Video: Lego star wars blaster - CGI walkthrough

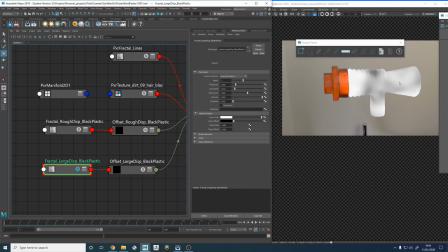8:18 So all this displacement is doing is just making the silhouette less perfect.
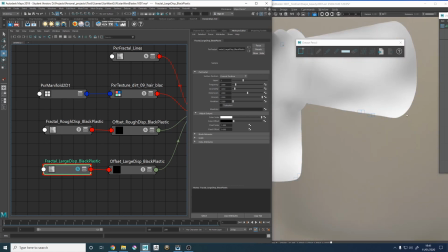8:23 So if we zoom in here, in this area where it's whiter, you can see how it's actually bumping out a bit.
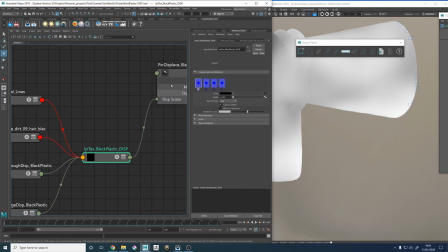8:28 If I turn off the displacement, so I'm just going to turn off this guy, gain 1. You see how this is like a perfectly straight edge? Let's turn off this, hide you.
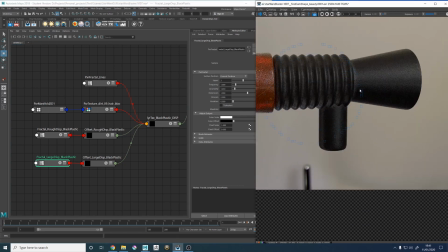8:42 So it's very boring looking. Like you can tell, it's very obviously a Maya model.
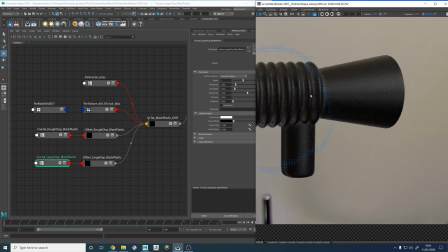8:48 The edges are perfect. You don't get in them in real life.
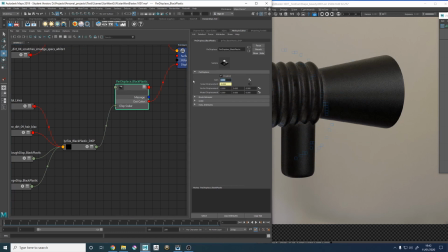8:51 So I'm going to turn the displacement back on, and we'll just go through the layer texture and see what's going on there. But yeah, so that just breaks it up. So we got a layer texture, and that is just all the layers being added together.
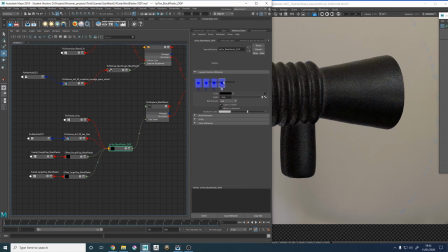9:06 They're either add or subtract. I don't like using over blend modes. But yeah, so let's just turn that off.
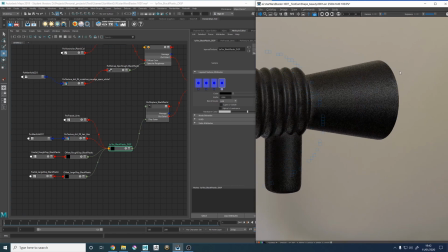9:14 So we've got, this is our base model. We add the large displacement that I just shown you, and that just goes in, as I said, breaks up the silhouette. It doesn't really break the silhouette, it more just bends it around a bit, makes it feel less perfect. We then have a rougher displacement.
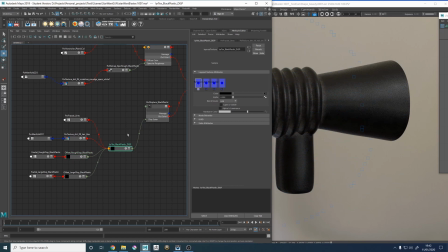9:31 I'll talk about what these offsets are in a second. We then have a rougher displacement, which is pretty much the same map, just a little bit higher frequency. So if I display that,
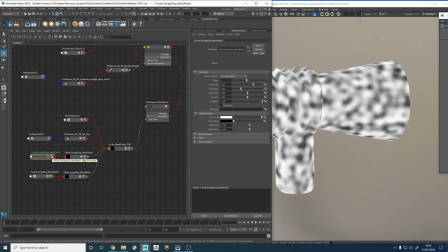9:43 and that again, it's not really doing any particular detail, it's more just adding some warble to the object, making it feel less solid, a bit more like soft plastic, because again, in real life these tend to be a lot more aggressively bumped than what I've done.
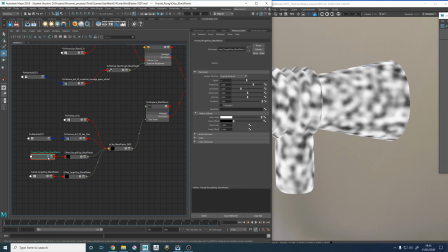9:58 But I wanted a really soft looking plastic, almost rubbery in some ways. And yeah, adding that in,
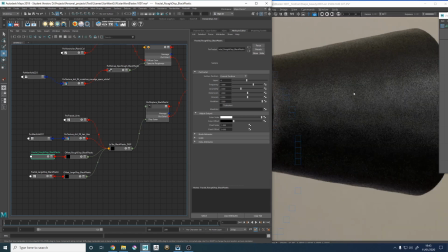10:05 if we let this clean up for a second, that second displacement is the one that's doing, like you see these bumps here, so you got like 1, 2, 3,
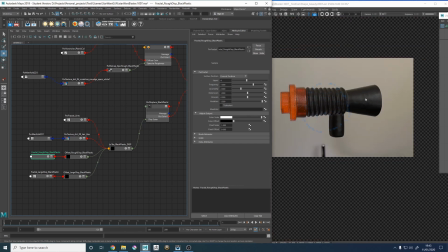10:12 4. That's what that's doing. It does make a decent difference.
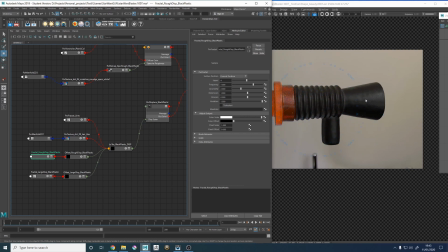10:18 You always want to start really with the biggest displacements. It's the same with ZBrush sculpting, where you see it a lot. I know that I did it when I started out, is you block out a head and then you start doing skin pores and you wonder why it doesn't look real. Well, it doesn't look real because you didn't add any secondary breakup. So that's what I'm doing here.
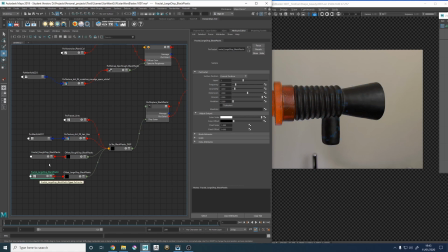10:37 I'm just adding secondary breakup with 2 fractals, one bigger than the other. Obviously the strength is appropriate for that. I then add a hair displacement. This map, don't know how to spell it. I don't know how to pronounce it either, but it's a pack online called dGruwer,
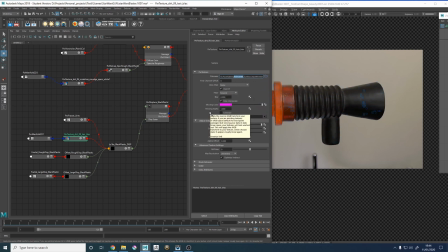11:01 Gruwer, Surface Imperfections. It's an amazing library of textures, so I use quite a lot of those. This is just using a Pixar texture node and a Pixar manifold, because you can't use tiling in file nodes.
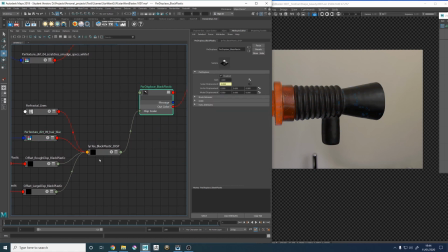11:15 But yeah, so if I turn on that layer, all that one's doing is going in and it turns on.
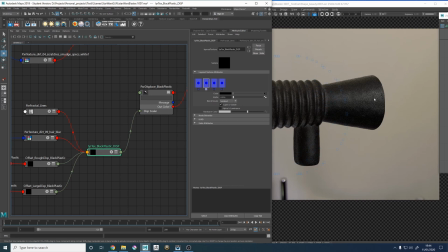11:25 It's more of like, this is where we start getting the fine details. I'm using this, although it's a hair map, I'm using it more for scratches.
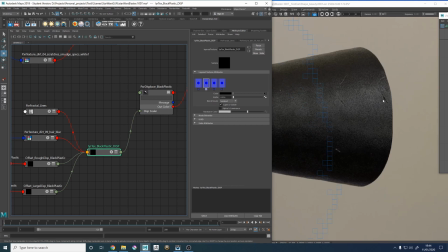11:31 The scale I've got it set to. You see how it's like, I'm just doing that here.
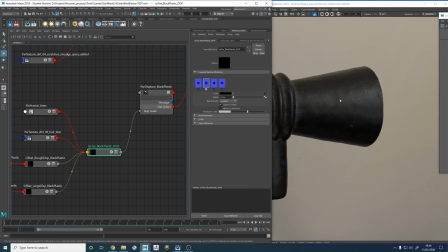11:35 I've not remapped the texture or anything like that. I've actually just used the texture as it is. I can show that, see how it looks.
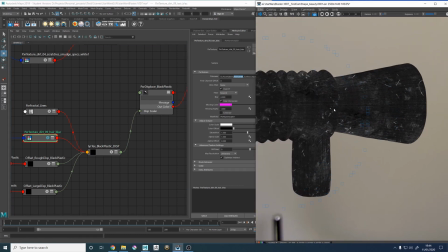11:42 So that's what the texture looks like. It has actually quite a lot of nice extra information that I didn't intend on using, but it's always nice to have.
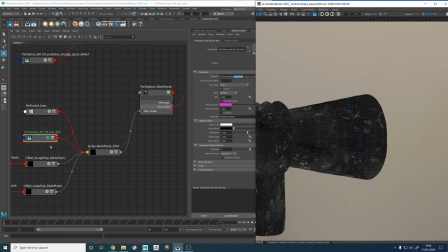11:48 But these scratches are what I really wanted from it. And then the final layer is this Fractal Lines.
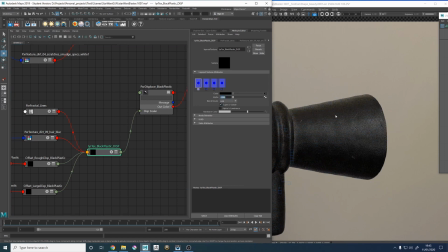11:55 Now, this Fractal Lines isn't really a perfect thing. The alpha is set incredibly low. If I turn that on, it's again more of like a mid-frequency warble, but it's got some lines in it too. I think it's just a woolly. No, it's just a turbulent noise.
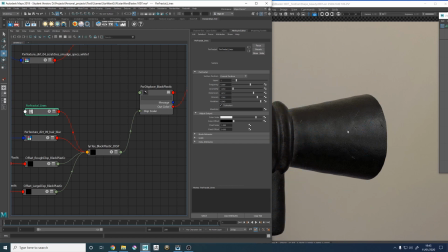12:09 So this one, it's pretty subtle, but it's basically a noise that has lines in it.
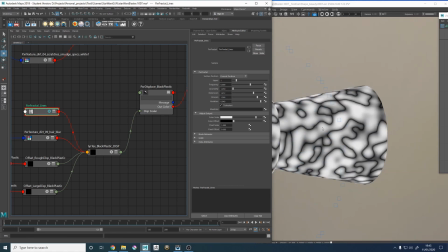12:16 So if I show you what the map looks like, this is what the map is doing. Now it's adding some low frequency bump, which I didn't really want from it that much, to be honest.